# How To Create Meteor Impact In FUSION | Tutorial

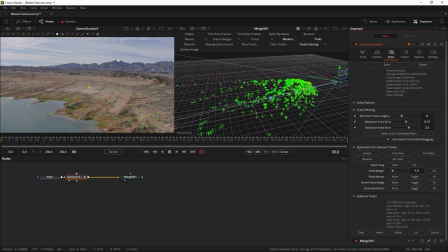For the meteor in the sky, I'll use this tracker on the mountain range and rename it Mountain.
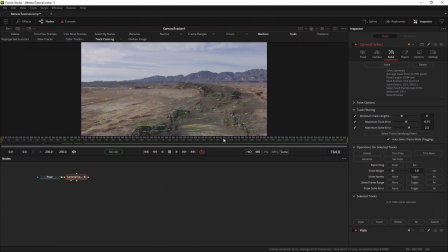I'll set the export flag for that one as well. As for the second impact, I'd like the meteor to hit this spot, right on the rocks. So I'll select it, rename it Second Impact, and flag it for export. Now the scene can be exported. Go to the Export tab and press Export.
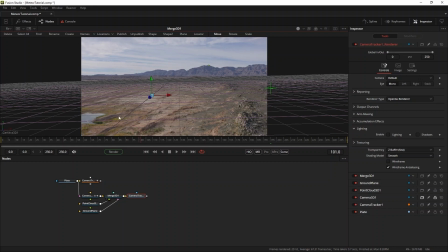As you can see, this results in a nice clean 3D environment. I'll make the nulls a little smaller in the point cloud settings, and we're good to go.
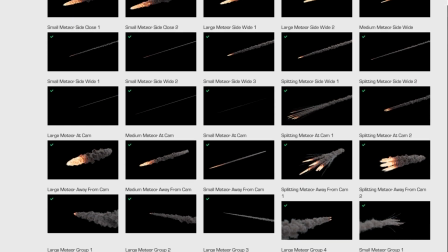Now it's time to choose our meteors. There are quite a lot of good ones to choose from.
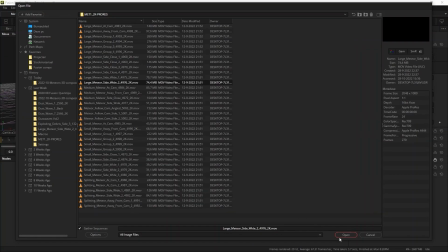For this tutorial, we'll be using Meteor Large Side White 2. When importing the ProRes version,
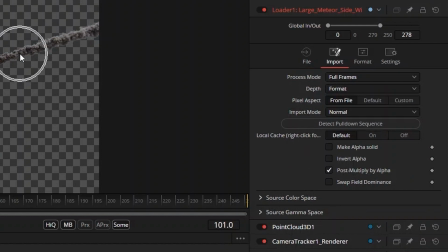it's important to go to the Import tab of the loader and check the Post Multiply by Alpha checkbox. when using the EXR versions,
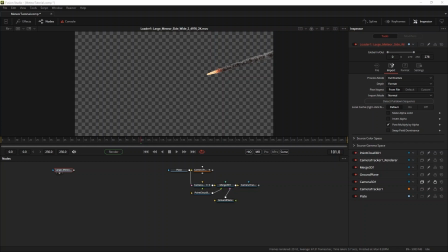remember to convert the color space and gamma from linear to sRGB or Rec. 709 depending on what you're working in. I'll set up the comp with the 2K ProRes version for now to speed up rendering, but at the end of the video I will swap in the 4K EXR files. Because of Fusion's resolution independence, this will work fine.
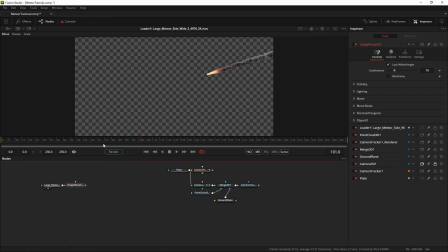To get this loader into 3D space, I'll add an image plane, and I'll line up the pivot to the front of the Meteor at the time of impact.
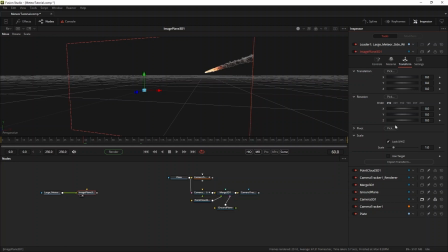To zero out the position, I'll add the negative value of both the X and Y value to the position of the image plane.
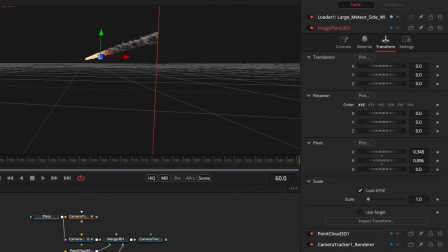This will help to scale the image plane in a predictable manner. Enter an equal to sign in the value field to add an expression to them. Then press the little plus icons on the X and Y value and pickwick them to the X and Y value of the pivot point.
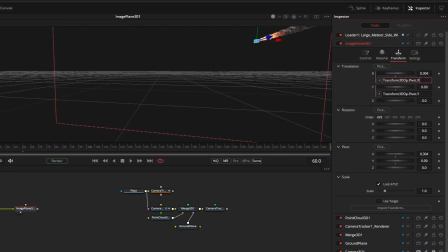Add a minus in front of them and you're good to go.
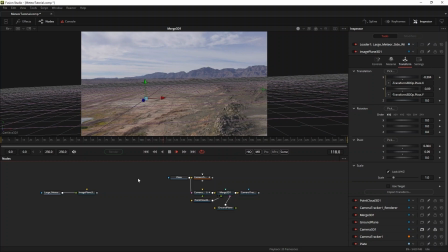Now comes the fun part, and I've only discovered this myself a couple of weeks ago and it's so useful that I have to share this, which makes sense since this is a tutorial. If you go into the 3D view and right click the null, you get this option, copy first impact's position.
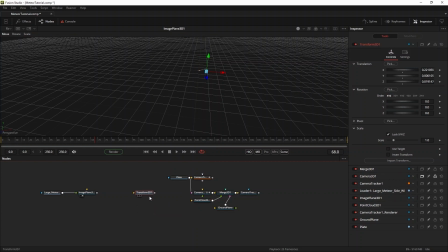If you then right click in the flow view and paste, you will get a 3D transform set to the position data of the null.
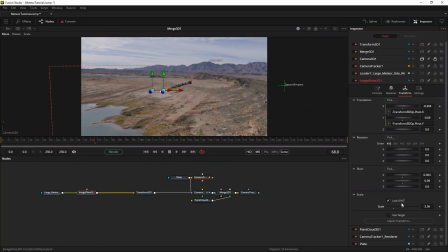And since the image plane we've just created is zeroed out, it will instantly align to the impact point.
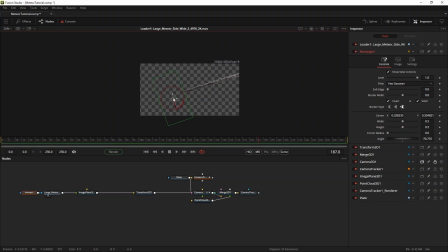I'll mask out the bottom of the Meteor shot because otherwise the Meteor will continue in the shot, even though it has exploded. Because I want to see more of the Meteor in the shot, I will trim the start of the element to get a larger smoke plume in the shot. Then I'll adjust the pivot again to line everything up.
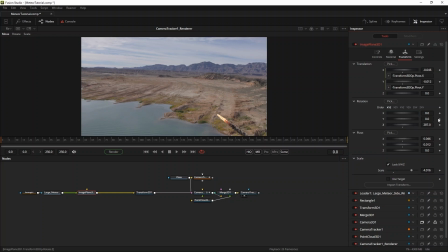I think it looks nicer if the Meteor impacts from the left side of the frame. I think this will be a nice angle of impact. Now I want to add an explosion to add to the impact of the shot.
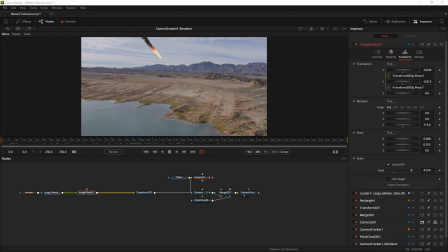Since this is a desert setting, I'm going to use this dust explosion from the recently released Dust Explosions Volume 2 collection.
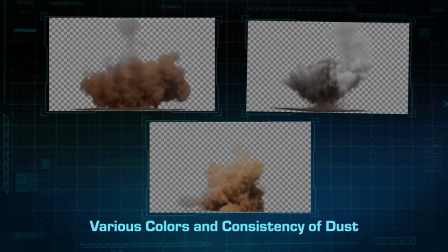The explosions in the first volume were already great, but in Volume 2 a lot of variety was added to the explosions.
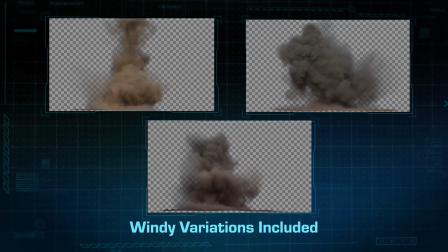By using different kinds of dust, it's a lot easier to find an explosion that matches closely with your footage,
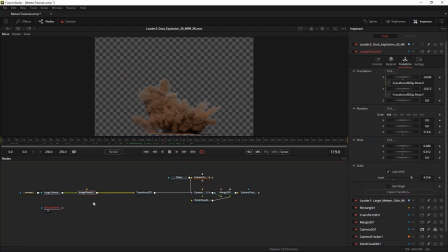so you'll need to use a less aggressive grade to match your elements. I want the start of the explosion to line up with the impact of the asteroid, so I'll set the global endpoint to 60 and I'll come into the explosion a little later, so I trim off a couple of frames from the start of the explosion as well.
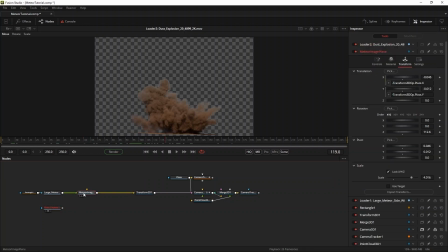The dust explosion also needs to be on an image plane, but to save some time on setting up expressions for the pivot,
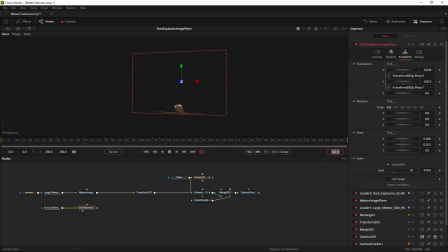I'll copy and paste the media image plane and adjust the settings there. One important thing to remember when dealing with semi-transparent images is to make sure that in the 3D renderer you go to controls and make sure that the transparency is set to sorted accurate.
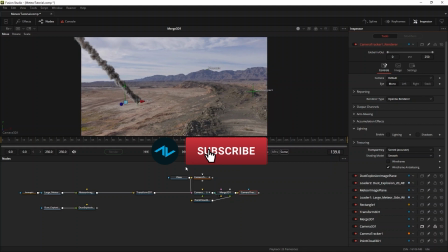If you're enjoying this video so far, don't forget to hit like and subscribe for more tutorials like this one.
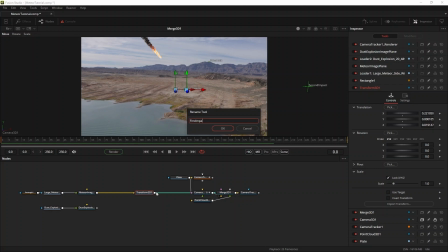Now it's time to place the dust explosion into the scene.